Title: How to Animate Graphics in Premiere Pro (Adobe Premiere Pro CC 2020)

We are going to make this do this.
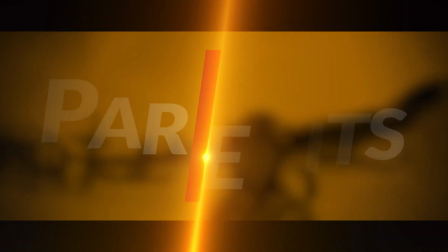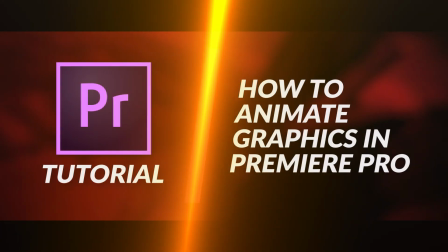Hey guys, so this video is a clip from a full tutorial within the free Spotlight Mini course on how to create and design video content for your brand.
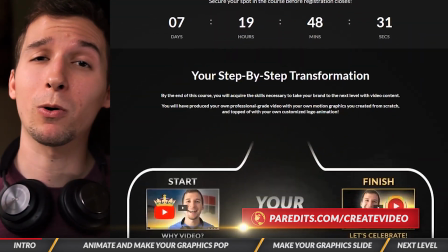0:25 Go to paradets.com slash create video or click the link in the description to check out the course outline. Alright, so next I'm going to show you how to animate graphics within Premiere Pro and pop anything on screen that you want to show. so with our subscribe button here
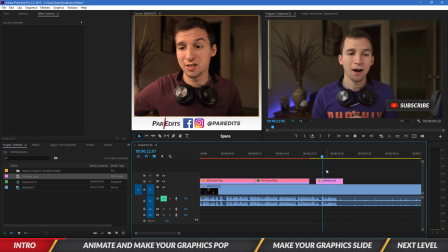0:38 it just shows up you know from not being there to just appearing so I want to make it pop on screen I want to make it so while people are watching they kind of have a small distraction of this little thing a little call to action
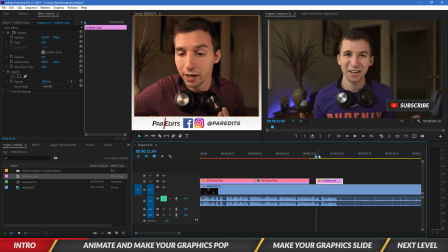0:54 that I want them to do so to do that I'm gonna go to the beginning of my clip and I want it to just like pop in from the center so I'm gonna click on motion I'm gonna notice that there's this little crosshair like right in the center of the file so I'm gonna
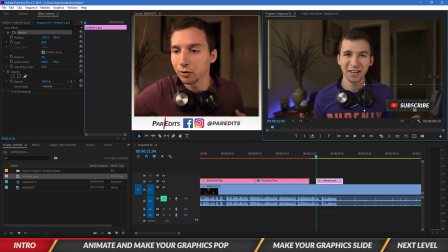1:11 go ahead and click and drag that crosshair and put it right in the middle of the actual graphic because I want it to pop in from the center of itself I don't want it to pop in from the center you know of like this area or this area I just want it to pop in
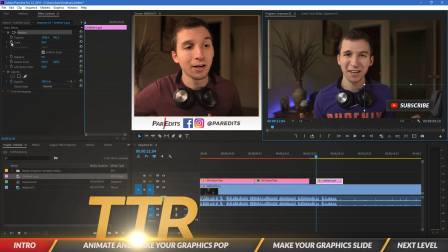1:27 from the center of itself so to start animating I'm gonna keyframe scale so at the beginning of my clip I'm gonna click on this little stopwatch create
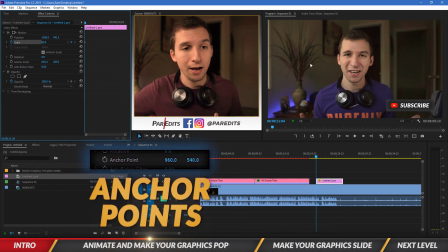1:35 a keyframe and that's the size that I want it to start at and then I'm going to use my mouse wheel and just scroll
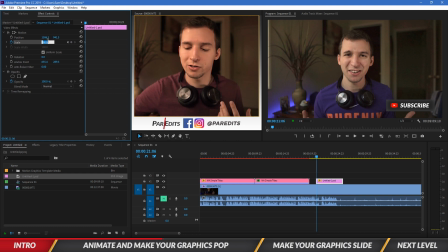1:44 one frame two frame and I'm going to make it bigger so I'm just going to type in 90 so now the graphic gets bigger and then I'm going to go one two three four frames with my mouse wheel so in total I've traveled six frames I'm going to go back to 80.
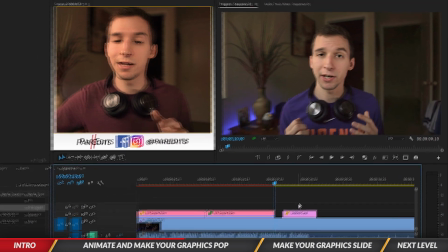2:00 So what I did is when we play it you'll see that the image like pops on the screen.
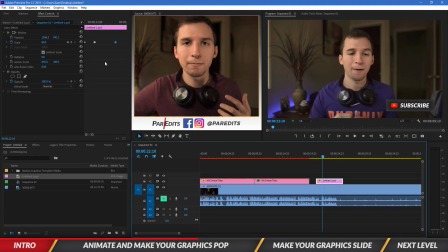2:07 Bam! Just like that. So it pops on screen and I think I kind of want to make it pop a little faster so I'm gonna shorten the frame gap. So let's scroll in one frame and we're gonna drag this keyframe here just snaps right to it and then from the other frame I'm gonna scroll in one two
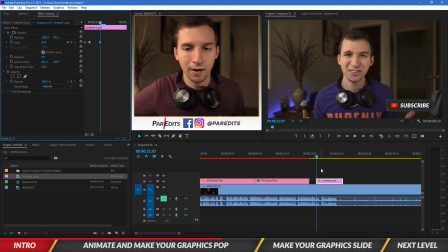2:24 three let's do three and I'm gonna snap that there so when it pops on screen bam
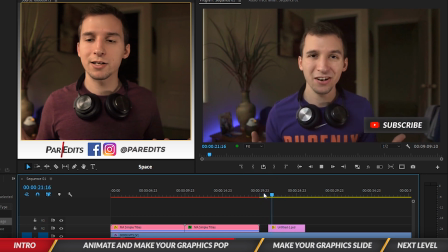2:32 it's nice and quick so it's a small little distraction gives you a call to action gives a call to action to your audience and they know that they can subscribe and
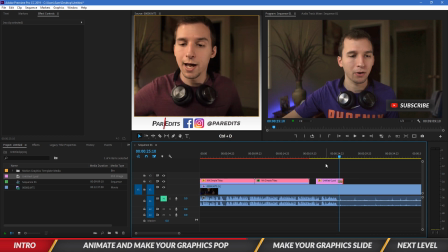2:40 so I'm just gonna go ahead and hold command or control and press D and it can just fade off so pops on pops on just like that and then as it goes on it lasts and then it just fades off so instead of popping on screen we can also
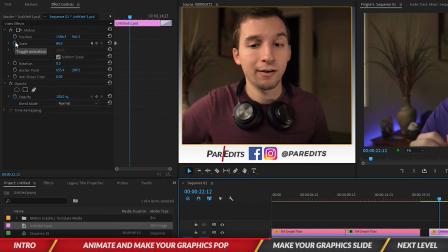2:56 make it slide on screen so I'm going to click on the keyframe icon for scale again and i'm just going to delete all existing keyframes